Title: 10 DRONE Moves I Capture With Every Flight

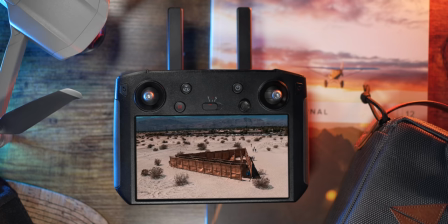507s
And here's a sample of a shot where I am moving right, panning left, while also raising up and bringing the gimbal down.
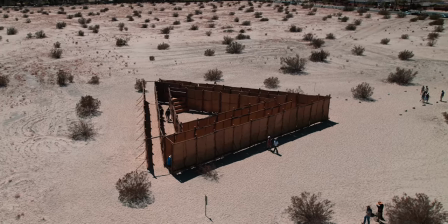515s
So the way that I approach this shot is how can I combine different movements to create a more dynamic look in the background versus the foreground.
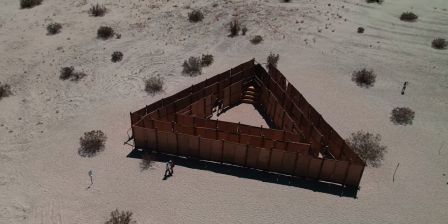523s
Whether that's adding gimbal motion or adding multiple shots together to create bigger sweeping movements rather than just one directionality,
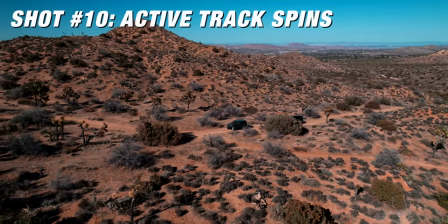532s
left or right, up or down, forward or back, rotate. Now, number 10 is one that you can only do if you have a drone that has active track because
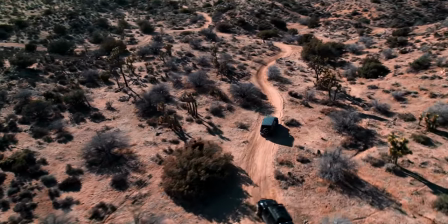540s
number 10 is all about using active track and then putting it into sport mode
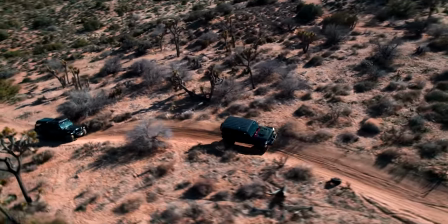546s
while pushing your drone faster than your subject. So this might be something that you would use with a car scene or someone running,
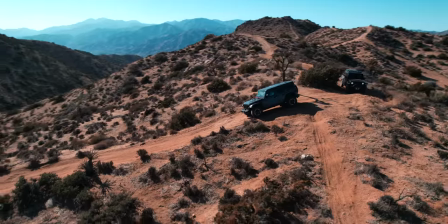554s
someone mountain biking, where there's some action happening through the scene and you're tracking a subject.
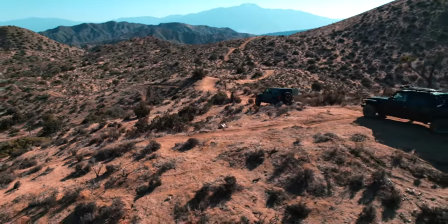559s
And when you're tracking that subject, rather than just doing an orbit around them or following them, you're pushing the drone past them and around them in these different directionalities,
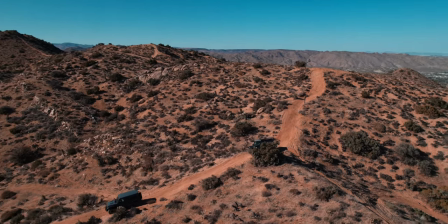569s
which causes the drone to move in these ways that's really hard to pull off manually.
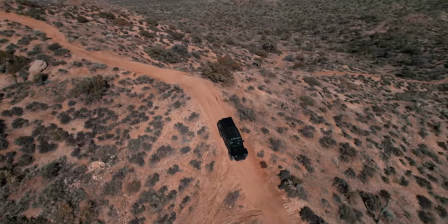574s
So this is how I like to think about it. if I have my subject moving through the scene, I wanna lock onto them and push past the subject in a diagonal.
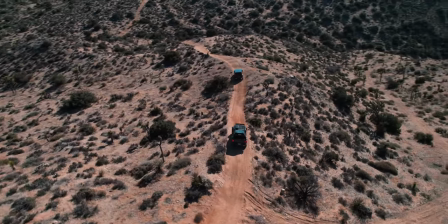583s
So I wanna like cut across the front of the subject or the back of the subject.
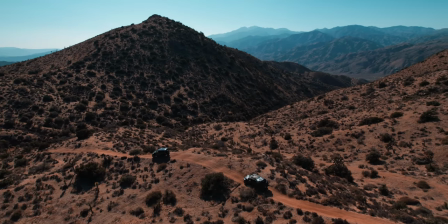587s
And what happens is instead of creating a straight arc, because the drone is moving faster than the subject,
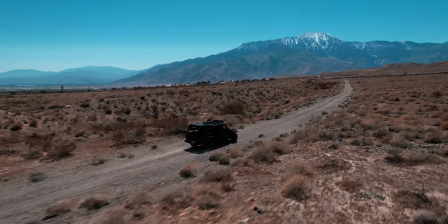593s
you're gonna create this multi-directional movement where it will come up and over your subject and then spin around facing the other direction,
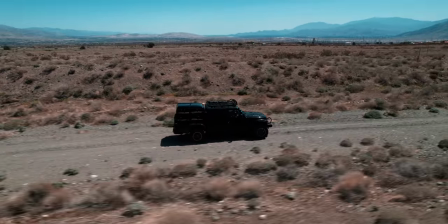600s
seeing the horizon, the complete opposite direction.
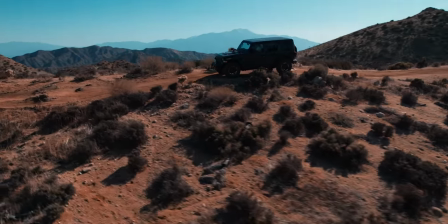602s
The cool thing about using ActiveTrack on a DJI drone like the Air 2 is that once you're locked onto your subject,
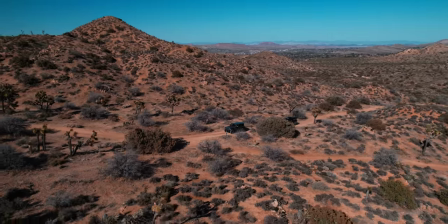610s
you can control the drone in any direction, but the camera is always gonna be centered on your subject.
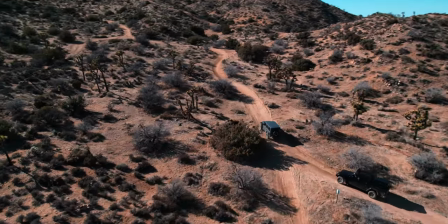616s
You can just push in a directionality and then raise up on the left joystick or bring it down,
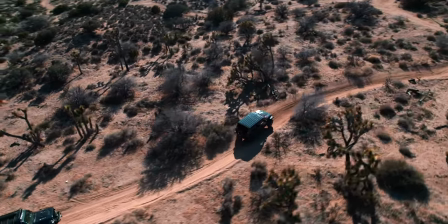621s
and then you'll be creating these multi-directional movements that you just can't do manually very easily,
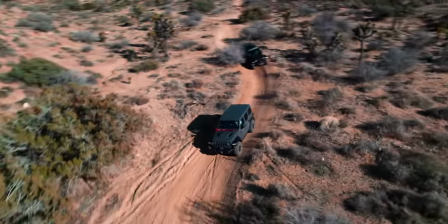627s
and especially with a moving subject. So I'll put this in sport mode, go as fast as possible,
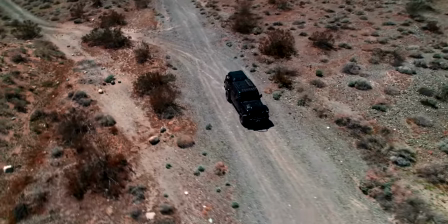632s
and really take advantage of the active track to be able to get these shots that you just don't normally see and that are just really hard to be able to pull off.
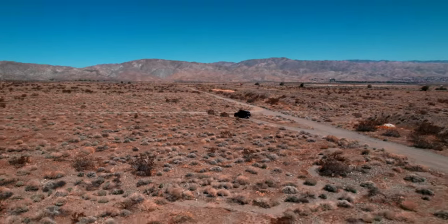641s
And I'd love to hear from you. Out of these 10 shots, which one is your favorite? Let me know down in the comments. And is there any shot that I missed that you use all the time when you're out flying? Next, I highly suggest you check out this video right here. It's more drone movements to give you some different ideas on how to fly your drone and get better looking footage. All right, I will see you over there. Here we go.